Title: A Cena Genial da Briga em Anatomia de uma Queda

O Oscar de melhor roteiro original foi para o filme Anatomia de uma Queda,
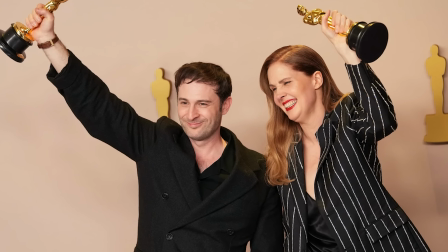escrito pela diretora Justine Triet em parceria com seu companheiro Arthur Harari.
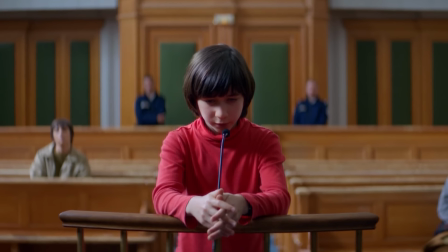Os dois criaram um dos melhores filmes de gênero dos últimos tempos, que busca subverter várias das nossas expectativas a cada uma das cenas. E no vídeo de hoje, nós vamos analisar o que talvez seja a cena mais famosa desse filme,
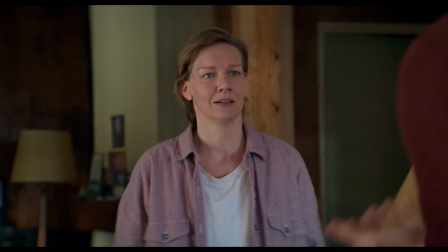a cena de maior impacto para o público, que é justamente a cena da briga do casal. Meu nome é Gustavo Cruz, esse aqui é meu canal sobre cinema. Se você gostar desse vídeo, se inscreva aqui no canal, ative a notificação para você não perder nenhuma novidade.
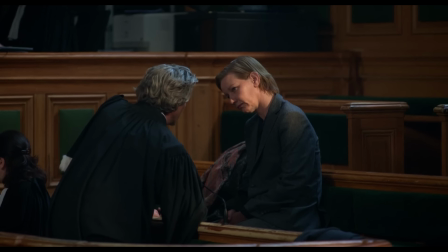É muito interessante pensar em algumas características iniciais que a Justine Triet trouxe em entrevistas,
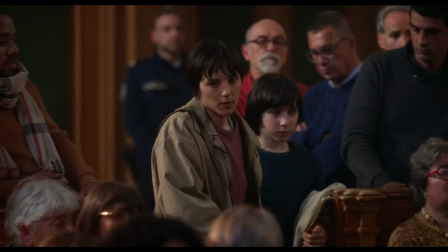falando especificamente sobre a construção desse momento dentro do filme. O primeiro aspecto a se pensar é que essa é uma cena extremamente poderosa,
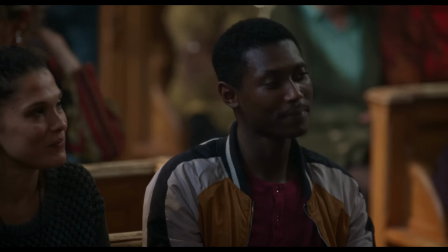porque existe uma construção ao longo de todo o filme para esse momento. Além de existir uma construção, existe também uma quebra de expectativa. A partir do momento em que o áudio está estabelecido, nós temos em média ali 10 minutos de cena. É um momento em que a diretora traz um elemento novo, elemento esse que ativa a curiosidade não só dos personagens, mas também do público. Isso porque, até agora dentro do filme, tudo que nós tivemos foram suposições da relação do casal, fragmentos dessa relação.
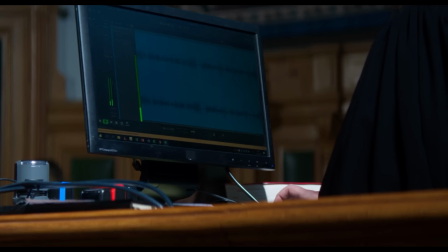A priori, como público, imaginamos que vamos permanecer dentro do tribunal, mas a partir do momento em que o marido fala sobre querer mais tempo,
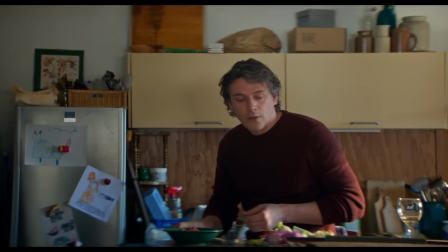a Justine Triet faz uma quebra dentro do filme e nos transporta para o passado,
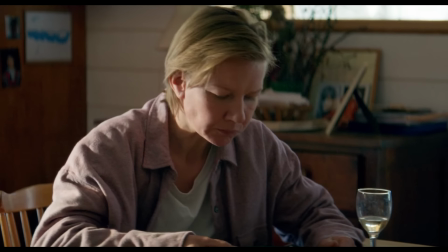nos transporta para essa relação do casal. Estabelece uma divisão a partir dos próprios enquadramentos, da mise-en-scène.
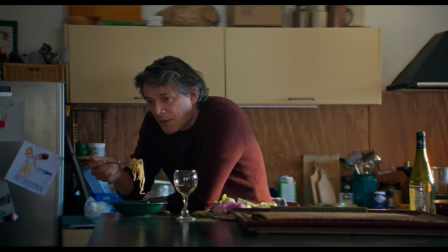Primeiro de tudo, os dois não estão comendo na mesma mesa, o que já estabelece uma divisão física entre os dois. Ele preparou a comida e come distante dela, enquanto ela está em uma outra mesa.
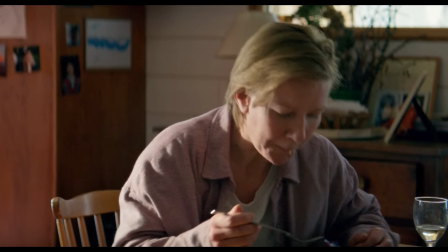A diretora filmou essa cena com duas câmeras. Quase todos os enquadramentos são individuais.
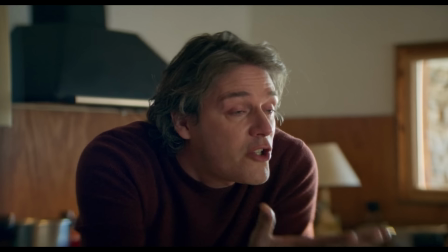A Sandra e Samuel sempre estão sozinhos no quadro. Existe uma divisão, eles não estão conectados nem mesmo pela câmera.
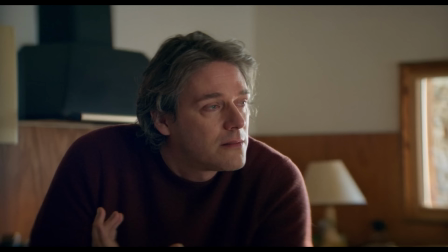E a cena já começa dentro do conflito, já começa com o marido reclamando da questão do tempo, exigindo que a Sandra se importe com o tempo que ela passa, não só para que ele possa escrever as suas histórias,
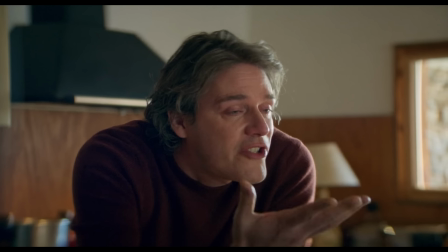mas o tempo que ela passa com o próprio Daniel. Mas o curioso dessa cena é que ele já está pronto para o conflito e ela não. Ela, de certa forma, tenta driblar esse debate, porque eles estão comendo, ela elogia a comida.
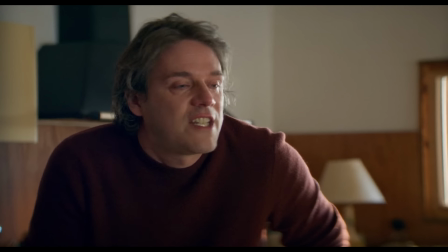Eles já tiveram essa discussão várias e várias vezes. E para ela, a solução é muito simples. Ele só precisa reorganizar o tempo. Ele só precisa estabelecer novos limites na sua vida. Mas, é claro, na visão desse personagem,
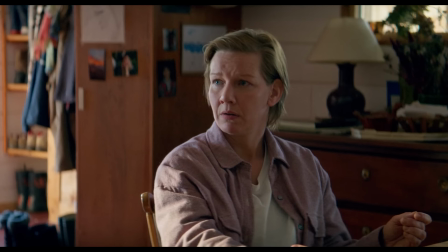tudo é sobre como ela estabelece o tempo dela e como ele sente que esse tempo é, de certa forma, imposto sobre ele.
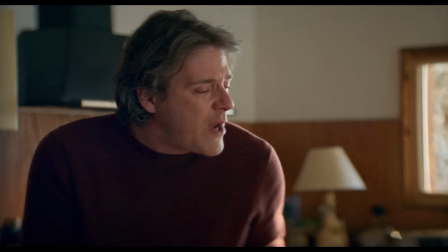E nós temos atuações aqui que já revelam muito sobre o estado emocional de cada um dos personagens. Ele está completamente alterado, emocionado,
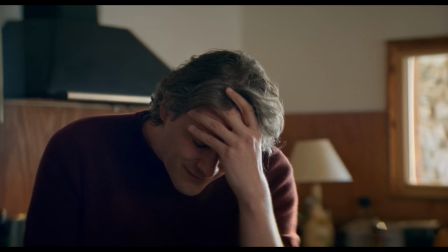irritado, enquanto ela está mais próxima de uma neutralidade e, inclusive, de uma espécie de carinho. Quando ela se levanta e se aproxima de seu marido,
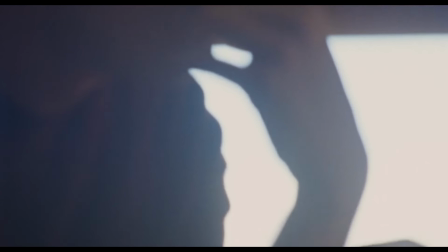nós saímos desses planos médios dedicados a cada um dos personagens e vamos para um plano mais fechado e também um pouco mais subjetivo, onde nós vemos as taças de vinho sendo colocadas, onde ela fala que o ama. É um plano que, de certa forma, representa uma relação que já não mais existe.
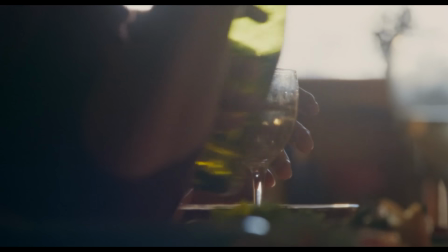É um plano bem mais fechado e também até um pouco mais desajeitado. A câmera já não está mais tão estática como nos outros planos. Quando nós voltamos para os dois personagens juntos, a Sandra, ela é a protagonista do quadro.
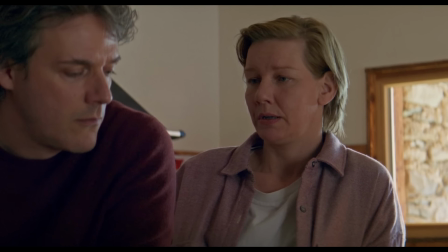É o único quadro que os dois vão dividir dentro dessa cena.